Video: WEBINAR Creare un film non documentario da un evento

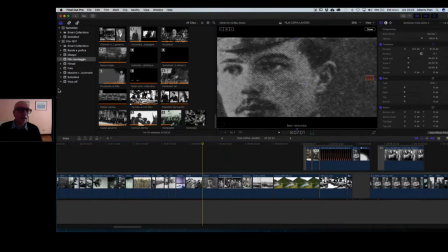4186s
per rendere l'idea che ci sia qualche cosa oltre i suoi occhi da osservare, e quindi abbiamo prolungato il suo sguardo, l'abbiamo tagliato, abbiamo aperto l'immagine in modo
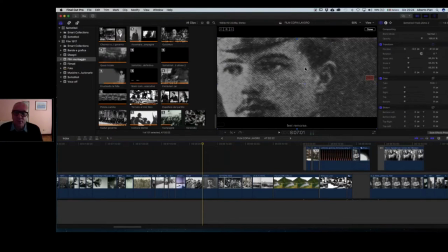4203s
cinematografico e naturalmente vediamo tutto l'effetto moiré e vediamo ovviamente tutti i pixel,
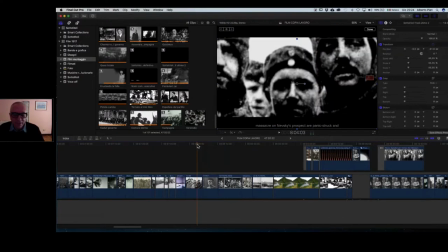4209s
guardate come si vedono bene, ma ancora una volta è dal panico e ai mossi.
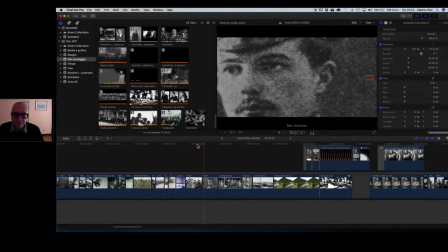4216s C'era mia madre tra i dimostranti.
Cioè, volete che un'affermazione di questo genere venisse rappresentata attraverso una sorta di fototessera? E allora, però, se voi cominciate a ragionare in questi termini,
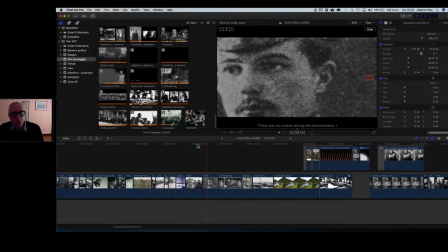4236s
comincerete anche a guardare i documentari sotto un altro punto di vista e vedrete anche quale a volte scadimento hanno i documentari rispetto a una narrazione, e capirete anche perché è più semplice produrre documentari rispetto a narrazione, quindi anche come costi e tutto il resto.
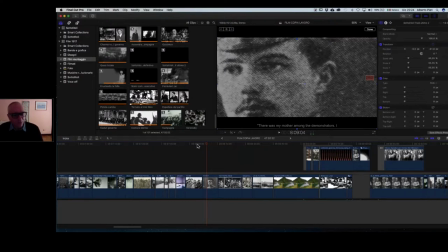4256s
Siamo in un altro mondo. Ho sparato a mia madre, si dispera uno di loro, è un altro.
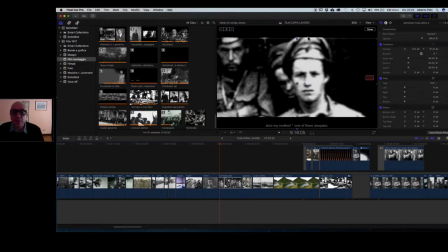4270s
E questo è bello perché, per esempio, questa immagine l'abbiamo sfocata apposta. E guardate che sguardo. Sono andato proprio alla caccia degli sguardi, perché l'uomo è con gli occhi che parla. Con la bocca emette parole, ma con gli occhi parla.
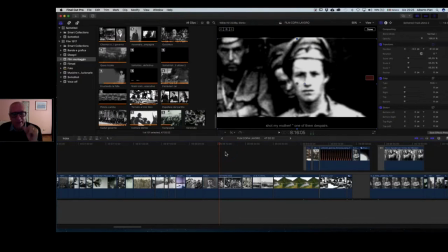4289s
E lo sguardo rende e trasmette tutta l'affect, l'aspetto umano, il sentimento che volevo che all'interno di questo film ci fosse.
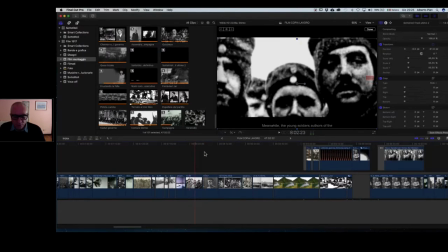4302s
E allora poi, dopo una, due, tre inquadrature di questo genere per una decina di secondi,
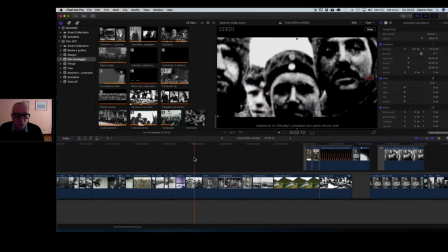4311s
possiamo passare a un'immagine di questo genere. Perché? Perché queste due figure, una e due, sono poi
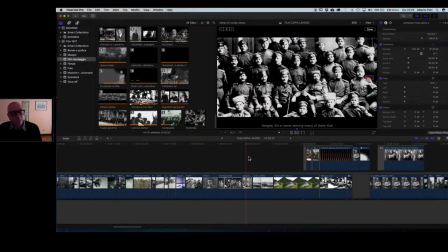4321s
due fra le tante figure che la pensavano a quel modo lì, che vivevano quelle sensazioni, quei sentimenti, e quindi ecco il passaggio poi a un'immagine di questo genere.
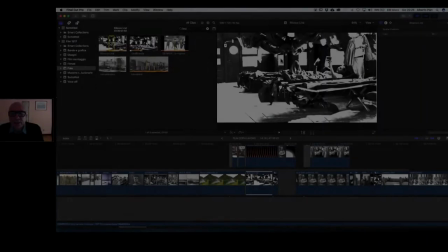4334s
Allora, intanto guardate
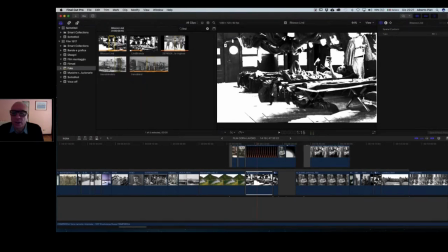4338s
questa immagine, era un'immagine a colori portata in bianco e nero e rimessa a posto completamente, ed è un soldato americano in Afghanistan. E qui siamo in Afghanistan. Sono stati aggiunti degli elementi, questa divisa,
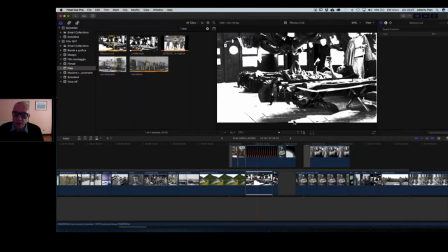4356s
tendaggi, altre cose all'interno, sono stati tolti degli oggetti, cioè ho fatto questo lavoro per trasformare questa fotografia esattamente
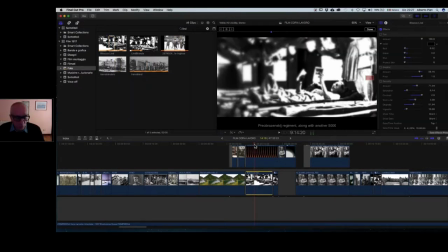4370s
in questa che dà l'idea di un soldato, due soldati, le loro brande che leggono. Ho aggiunto un fucile, alcuni dettagli che magari non si colgono
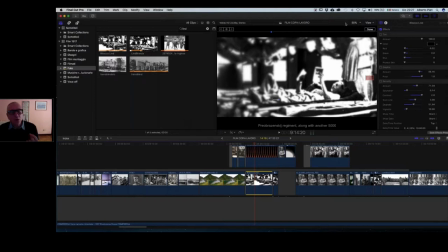4383s
direttamente, perché naturalmente siamo presi nel vedere in film, ma che inconsciamente però lo spettatore percepisce, perché ricordatevi anche questo, lo spettatore coglie tante cose che poi non sa di vedere, ma che vede, in realtà il suo inconscio le vede perfettamente, e quindi abbiamo arricchito
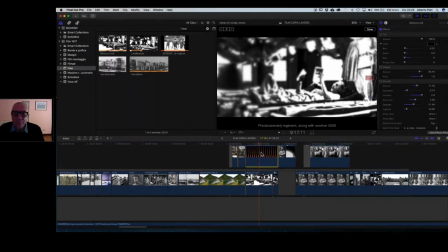4404s
questa immagine con, per esempio, eccolo qua, questo è un fucile tipico dell'epoca,
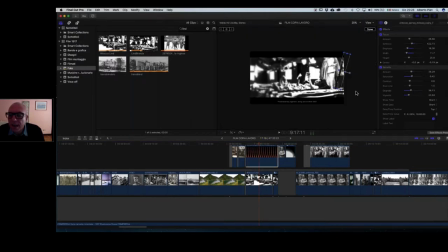4410s
adesso io ho studiato anche tutte le armi, eccolo qua, si trova sulla destra, qui. Avevo studiato tutte, ho fatto delle ricerche sulle armi dell'epoca, così, e quindi le ho prese. Intanto vedete che anche a colori, un bel fucile, l'abbiamo degradato, l'abbiamo collocato lì dentro.
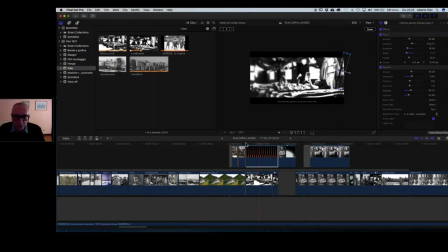4429s
Insomma, è stato un grosso lavoro realizzare questa cosa, ma è bello questo passaggio, perché stiamo parlando qui di una grande storia vera che riguarda questo soldato che si chiama Lind.
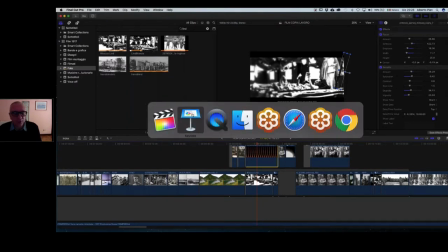4447s
Adesso vorrei, più speditamente, se no non chiudo il webinar, e ancora una cosa qui,
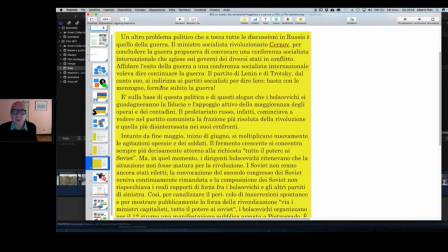4456s
invece, quando tagliare.
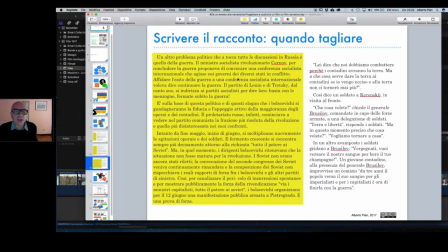4459s
Allora, un altro problema storico-politico che tocca tutte le discussioni in Russia è quello della guerra.
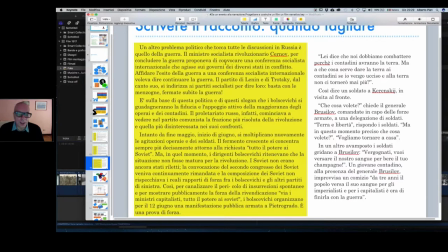4467s
Il ministro socialista russiano Cerno, per concludere la guerra, proponeva di convocare una conferenza socialista internazionale. Sulla base di questa politica, gli slogan, i bolscevichi guadagnano fiducia, intanto a maggio, eccetera. Qui abbiamo troppa ideologia, è troppo spiegato.
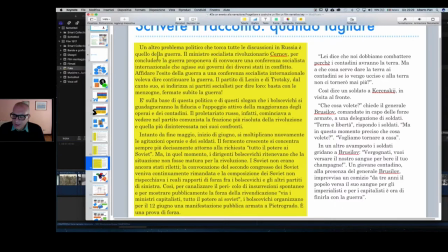4482s
Qui è il difetto diciamo, di voler raccontare qualche cosa spiegandola anche. No, tagliato tutto e trasformato tutto questo in un dialogo.
Lei dice che noi dobbiamo combattere perché i contadini avranno la terra.
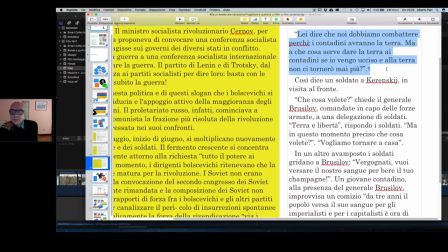4500s Ma che cosa serve dare la terra ai contadini se io vengo ucciso e alla terra non ci tornerò mai più?
Così dice un soldato a Kerensky in visita al fronte. Questa frase è vera, è tratta dalle cronache dell'epoca,
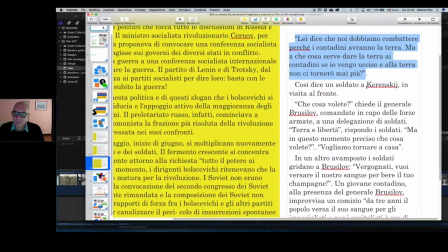4516s
quindi è anche questa che coinvolge Brusilov,
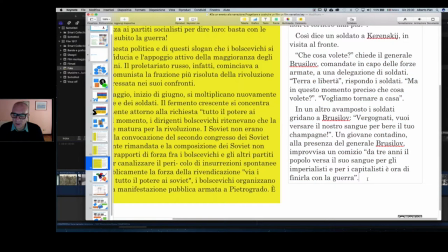4522s
e anche questa, queste le citazioni cui sono corrette.
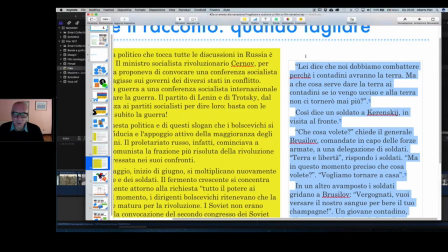4526s
Quindi, avendo trovato delle citazioni di questo genere, tutta la spiegazione
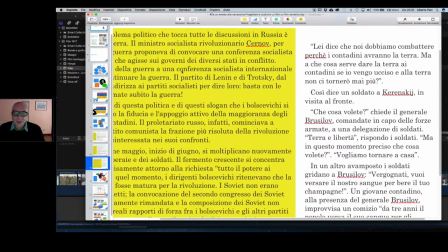4533s
molto didascalica, molto didattica, non ha più ragione di esistere, perché sono le persone che parlano.
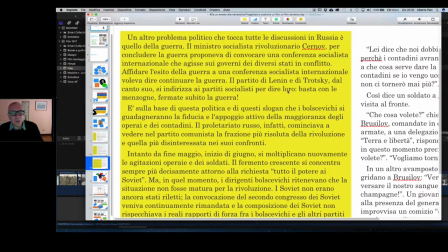4541s
Il partito di Lenin, Trotsky, dal canto suo si indirizza per dire loro, eccetera, eccetera.
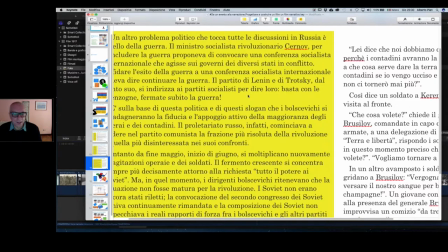4546s
No, questo è molto più chiaro di qualsiasi spiegazione, perché là dove sono le persone a parlare,
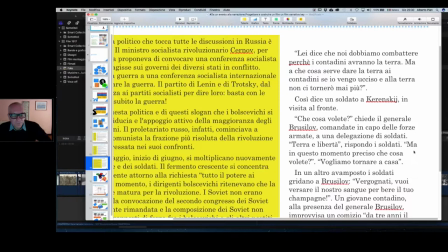4553s
a intervenire direttamente, noi abbiamo proprio la storia, la vitalità del racconto che va avanti.
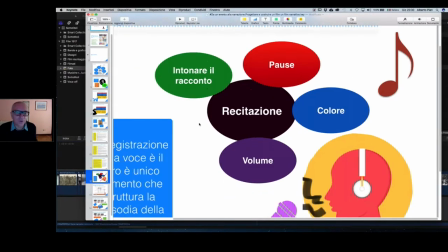4560s
Ok? Bene, allora questo lavoro, vi immaginate che è un lavoro importante da fare.
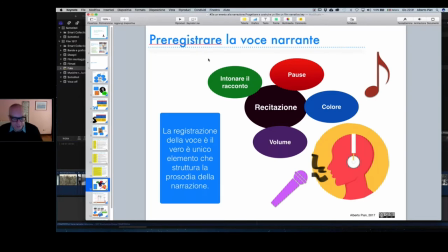4569s
Allora, qual è la sorpresa? La sorpresa sta nel fatto che per prima cosa si registra il racconto, cioè lo si legge e si registra la voce.
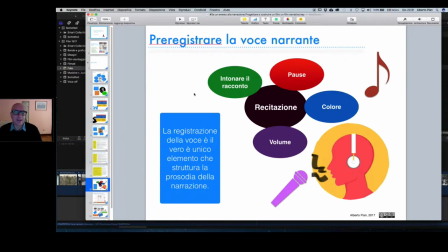4583s
E lo potete leggere voi, non ha nessuna importanza che sia letto bene, intonato, male, eccetera. Qui bisognerebbe poi aprire anche un discorso, ma quello che conta è che, primo, lo potreste leggere tranquillamente voi.
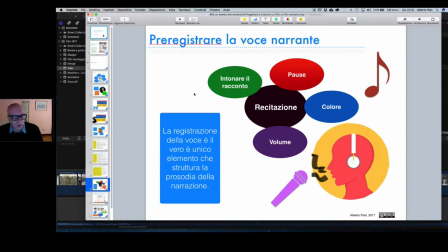4598s
Vi esercitate un po' e il risultato sarà sicuramente interessante, se appunto vi esercitate un pochettino. Ma non sto parlando di dizione, sto parlando di un'altra cosa. Sto parlando della prosodia, sto parlando del ritmo e del tono.
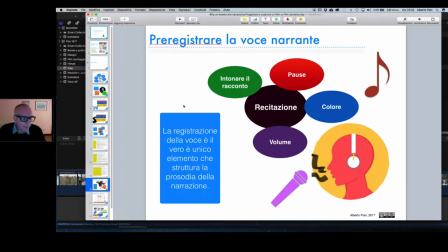4619s
La coloritura, cioè quello che, prendiamo un punto qualsiasi del testo,
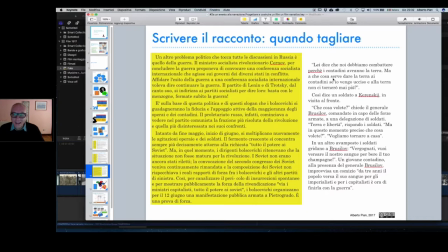4627s
lei dice che noi dobbiamo combattere perché i contadini avranno la terra, ma a che cosa serve dare la terra ai contadini se io vengo ucciso e alla terra non ci tornerò mai più? Ecco, intendo una cosa di questo genere, non la lettura come si fa a scuola.
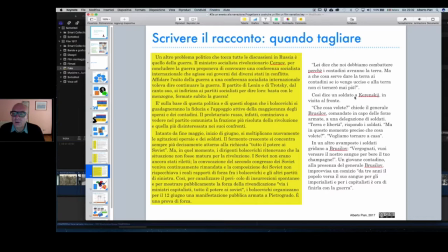4646s
Lei dice che noi dobbiamo combattere perché i contadini avranno, perché questo uccide qualsiasi cosa, ovviamente. Allora, qui o siete capaci o non lo siete, o provate, non provate, non lo so, però dovete farlo così. È indispensabile. Perché, prima di tutto, perché il testo è costruito per essere letto così.